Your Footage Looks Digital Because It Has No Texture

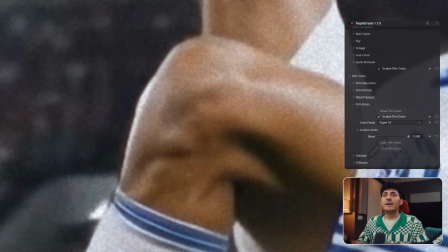494s
Because it's just getting inside of it and living inside of your footage instead of like on top of your footage.
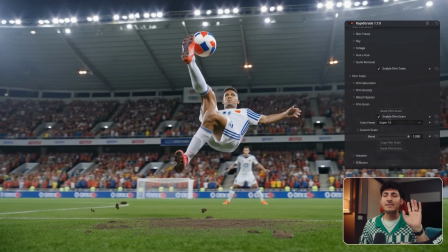501s
And look at the difference that we're seeing. All of a sudden, it just looks like an Adidas commercial. Okay.
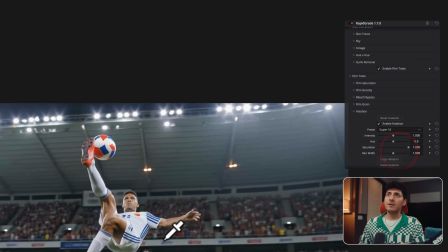506s
So we're going to leave that there. We're going to go to halation and we're going to do 16mm. And we should be able to see that here, just on the edges.
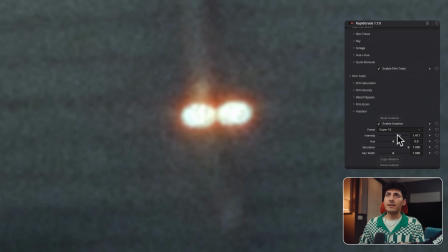514s
Okay. I mean, again, we can like really, really crank the intensity to see it if we want to.
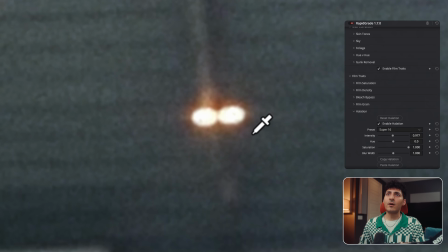520s
And you saw like what the grain was doing, how it's softening all of this, because the other grain is not going to do that.
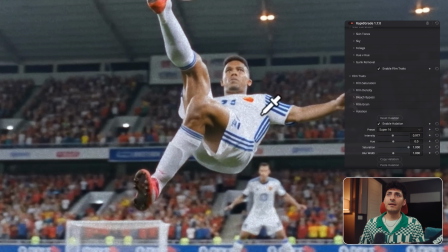526s
Like, look at what this is doing. Okay. And that's what I mean. So let's just say we keep our halation to that.
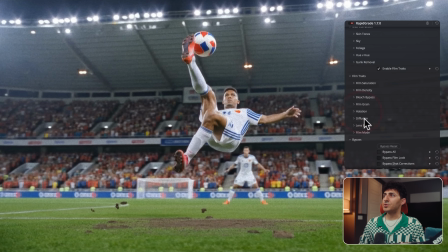533s
Okay. And we go now to our diffusion. And I'm going to choose fog.
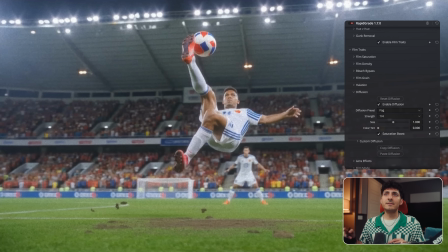539s
The reason why I'm choosing fog is because most of the stadiums do have a lot of fog. So let's turn that on. Let's leave it there. And this is the perfect time to now actually go and choose a film negative along with a film print concoction.
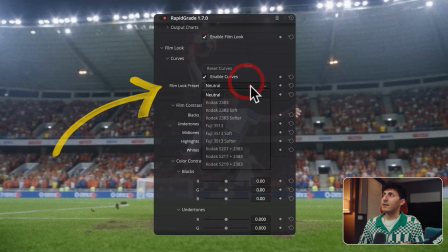556s
So we're going to go under curves. And if I go right here, and if I select Kodak 5219 with, if we're printing it on 2383, look what happens.
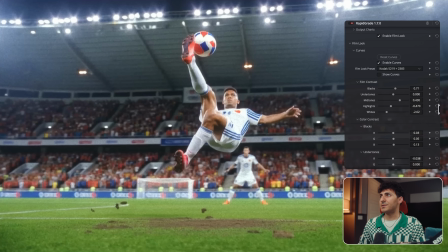567s
3, 2, 1. Look at this punch that it just added into our footage. Now we can go in our midtones and kind of crank it back if we want to, or we can just like leave the punch kind of as is because it just looks really, really pretty.
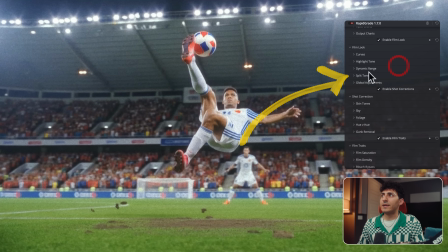581s
Okay. So this is where we're at, right? Now we can do a few other things. We can actually go under split tone, turn this on. look at this, right?
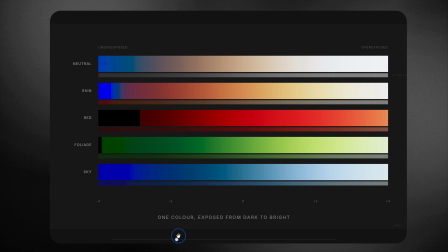590s
When digital footage is being printed on 5254, it has its own characteristics.
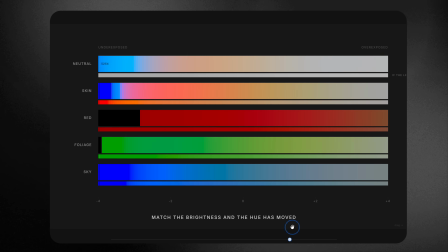596s
Depending on where the exposure is sitting, every hue is going to shift around that exposure. And those things are going to happen. So that's why film just unapologetically has so much color separation.
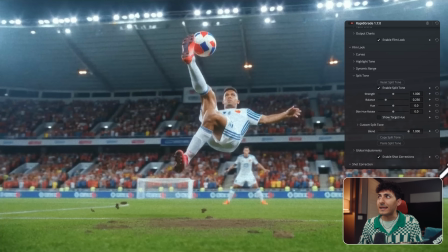606s
Now we have that happening, keeping the entire film process in mind. Now, if we just go right here in our global adjustment, let's just say we go, maybe we want to warm it up a little bit. We want to add that like film green, right? That Alexa green.
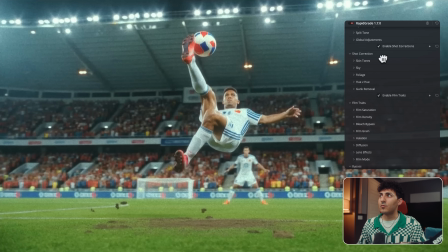622s
Like, look at where we are already. We're just making all film related adjustments.
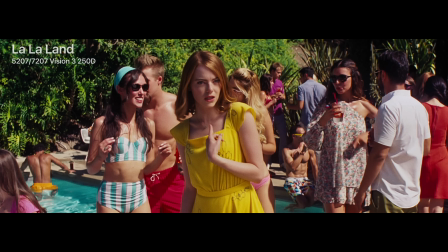627s
What if, like usually with film, especially Kodak film, you know how much punch your skin gets, right?
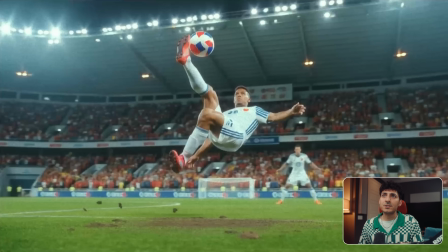633s
So I'm going to do this and just watch what happens. Okay, so let's park it right here.
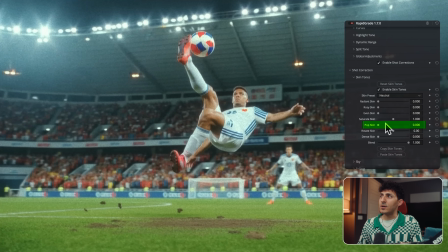638s
Okay, look at the dirt, look at his skin. I'm going to go under pop skin and I'm going to crank it like that. And look how it's becoming three-dimensional. And I'm going to take density of my skin and I'm going to like do this. Like this is the real magic. Like, look at this.
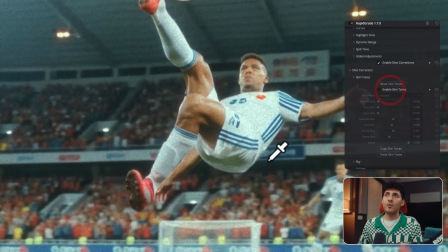653s
Like what I'm going to do before and after, before the skin adjustment, after the skin adjustment.
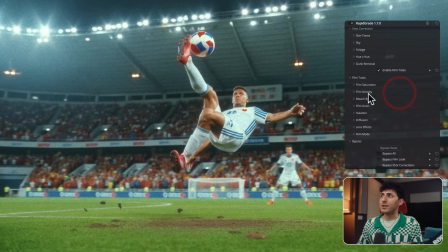660s
Just look at this, what we're doing. And now we can do the same thing with our film density in here. We can take our yellows and greens and like, look at what we can do with that.
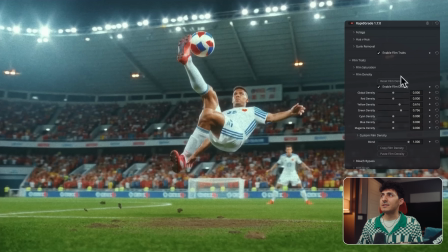670s
Like, look at how much personality we're just pumping, and it's just that simple and it's that easy. And then to top it all off, we can go in our lens effect, and this is where we can have that Batman, or like, look at this.
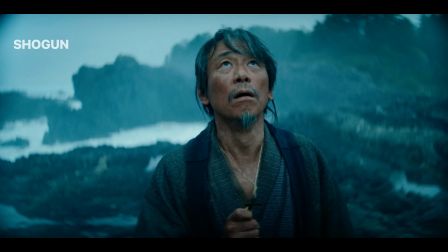687s
We can have like Shogun. So this is like mimicking Shogun, and my editor will throw some imagery from Shogun and you can see it.
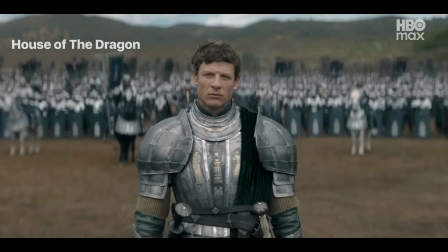694s
You know, new season of House of the Dragon, they're going crazy with this effect. It's just so meta right now because it's so hot.
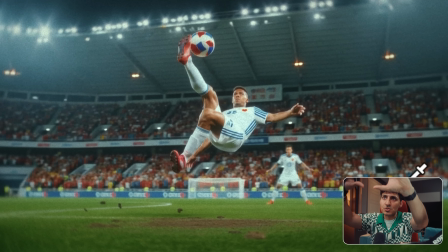701s
Because look at this, like now my eye goes straight to my guy. I'm not looking at anything else. I'm going straight to him, right? It's so freaking cool. And don't forget where we started.
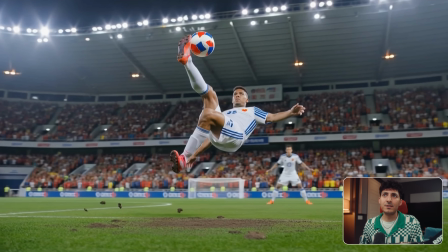711s
We started with this image. This is where we are.
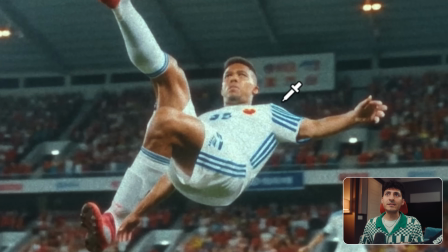714s
Look at the actual, like, look at this, dude, with this grain, like how he got embedded into this footage.
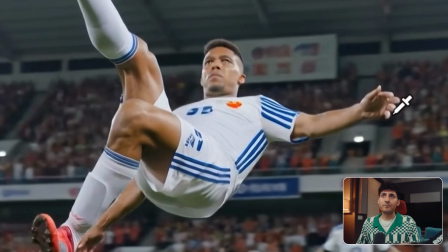723s
Like he belongs. Look at this. He belongs into that image.
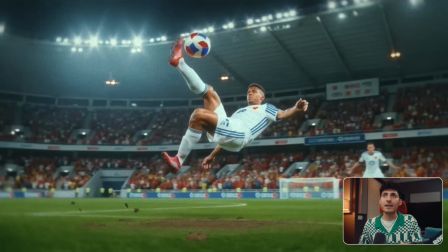728s
Look at the lights in the back. Like, look at all the separation that got created. Oh my God. Like, look, what? This is what I'm talking about. Understanding this.